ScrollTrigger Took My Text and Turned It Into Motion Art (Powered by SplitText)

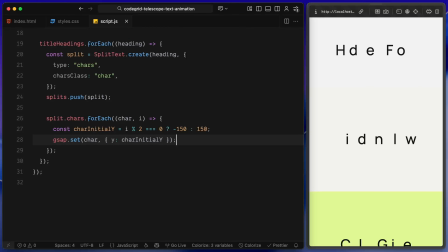(8:06)
That alternating pattern is what gives the animation staggered floating feel as the letters settle into view during scroll.
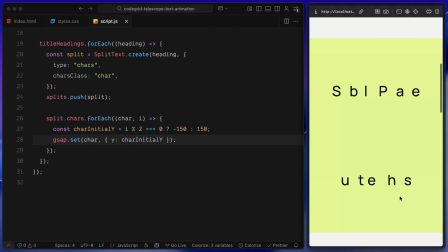(8:13)
So at this point, we have selected the headings, split them into individual letters and set each one slightly off position ready to animate into place when triggered.
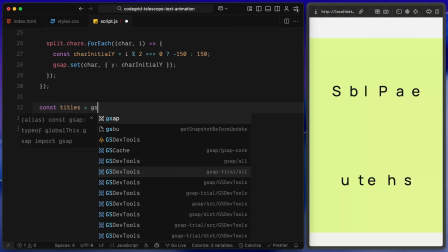(8:22)
The very last step in this block is grabbing all of the title sections themselves, we'll We'll use this as our scroll triggers, so as each one enters the viewport, we'll animate the corresponding characters in the container. Next, we'll start building the scroll trigger logic that drives the animation based on scroll position.
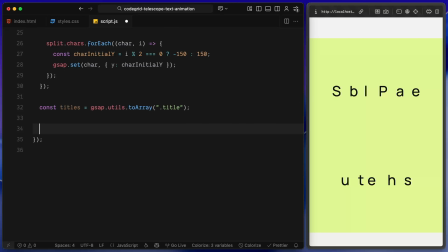(8:37)
Now that we have prepared all the characters, let's create the scroll powered animation that brings everything to life. I am looping through each title section using for each and for each one, we are building a scroll trigger instance. First, I am selecting the title container inside the current title. This is the element we'll animate horizontally as the user scrolls.
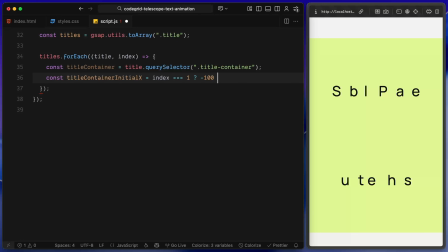(8:54)
Then, I am setting an initial X offset for the container, if it's the middle title meaning index 1, I'll shift it from the left by 100%, otherwise I'll shift it in from the right. This creates a nice directional contrast, so not all headings animate in the same way. After that, I am grabbing the split for this specific title,
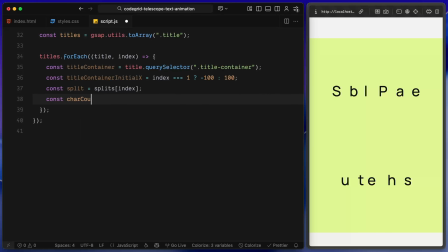(9:14)
which gives us access to all of its characters and storing the total number of characters in a variable called character count. Now, we are ready to set up the scroll trigger, will tell it which element to track, in this case the current title block and define the scroll range.
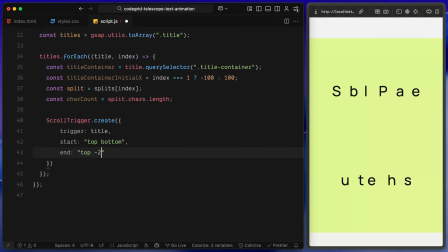(9:27)
The animation starts when the top of the title enters the bottom of the viewport and ends when the top reaches slightly above the top of the screen. This gives us a nice long scroll zone to work with. I've enabled scrub so the animation is fully tied to scroll.
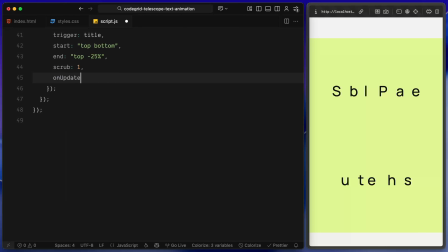(9:41)
As you move, the animation responds immediately to your position. Everything else happens inside the on update callback which runs continuously as you scroll through this section. Let's break it down, first, we calculate how far the title container should be shifted. We take its initial offset, either plus 100 or minus 100 and reduce that value as the scroll progresses.
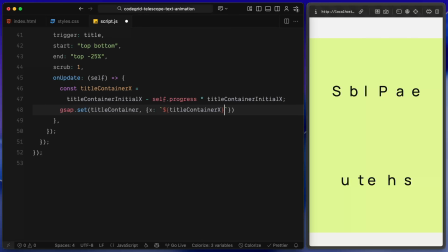(10:00)
At the start, it's fully off to the side, at the end, it's perfectly centered. This creates that smooth marquee sliding effect where the whole container drifts horizontally into view.
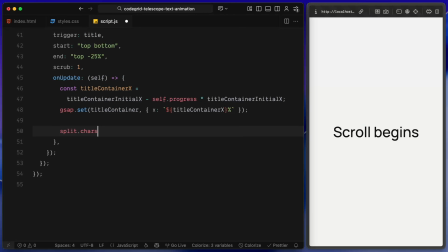(10:15)
Now for the fun part, animating each individual letter. We loop through all the characters in the heading and figure out what order they should animate in. For most titles, we go from left to right, but for the middle one, index one, we reverse it right to left.
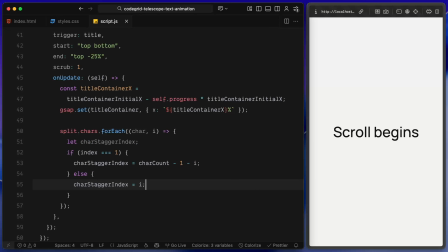(10:30)
This gives us even more variation and a bit of visual rhythm. Next, we calculate the stagger delay for each character. We start with a base delay, a little buffer before anything animates. Then we spread out the remaining scroll progress across all the characters. This way, the animation doesn't happen all at once. Each letter enters at a slightly different time as you scroll.
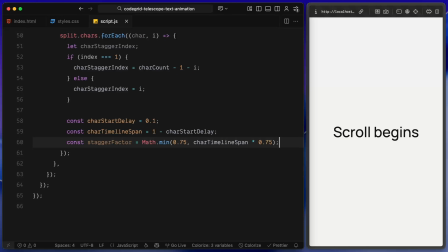(10:49)
To do this, we use a few simple values, character start delay is they prefer at the beginning, character timeline span is how much scroll is left after that, stagger factor controls how spaced out the animation is, each character gets a slightly different delay and duration based on its position in the list. This part of the math might look a bit tense in the code,
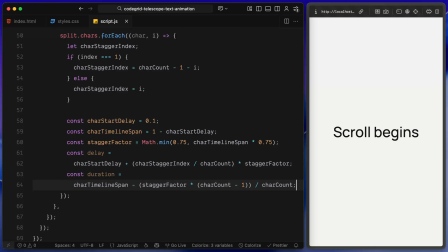(11:09)
but all it's doing is calculating when each letter should start and finish animating based on how far into the scroll we are. Now, we calculate the actual progress for each letter. If we haven't reached its delay yet, the character stays as is.
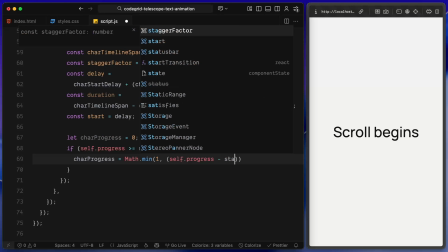(11:24)
If we are past it, we compute how far into its animation we are, clamping that value so it never goes beyond the full reveal. Then we move each character vertically, starting from its initial Y offset, either above or below, and easing it back to zero as the scroll progresses.
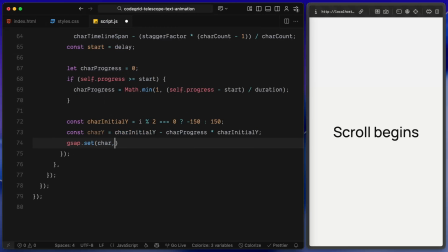(11:38)
This is what creates that subtle wave motion, as each letter settles into place at slightly different times depending on the scroll and its position in the word.
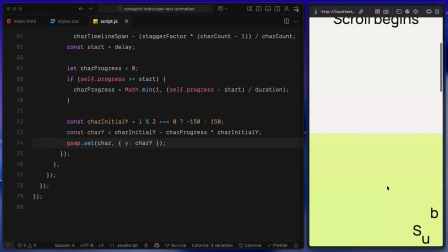(11:47)
So, by the end of this scroll trigger block, we have got a synchronized scroll animation where the full title container slides in horizontally and the individual characters animate vertically in a smooth staggered sequence.
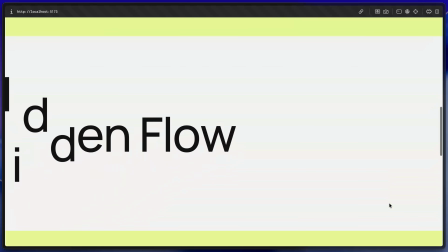(11:58)
That wraps up the javascript. The text animation is fully working. Hope you found the video helpful.
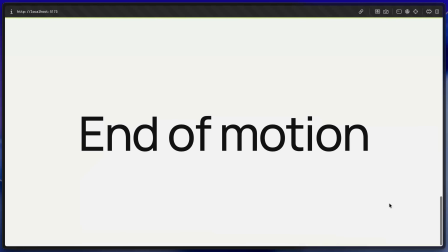(12:03)
See you in the next one.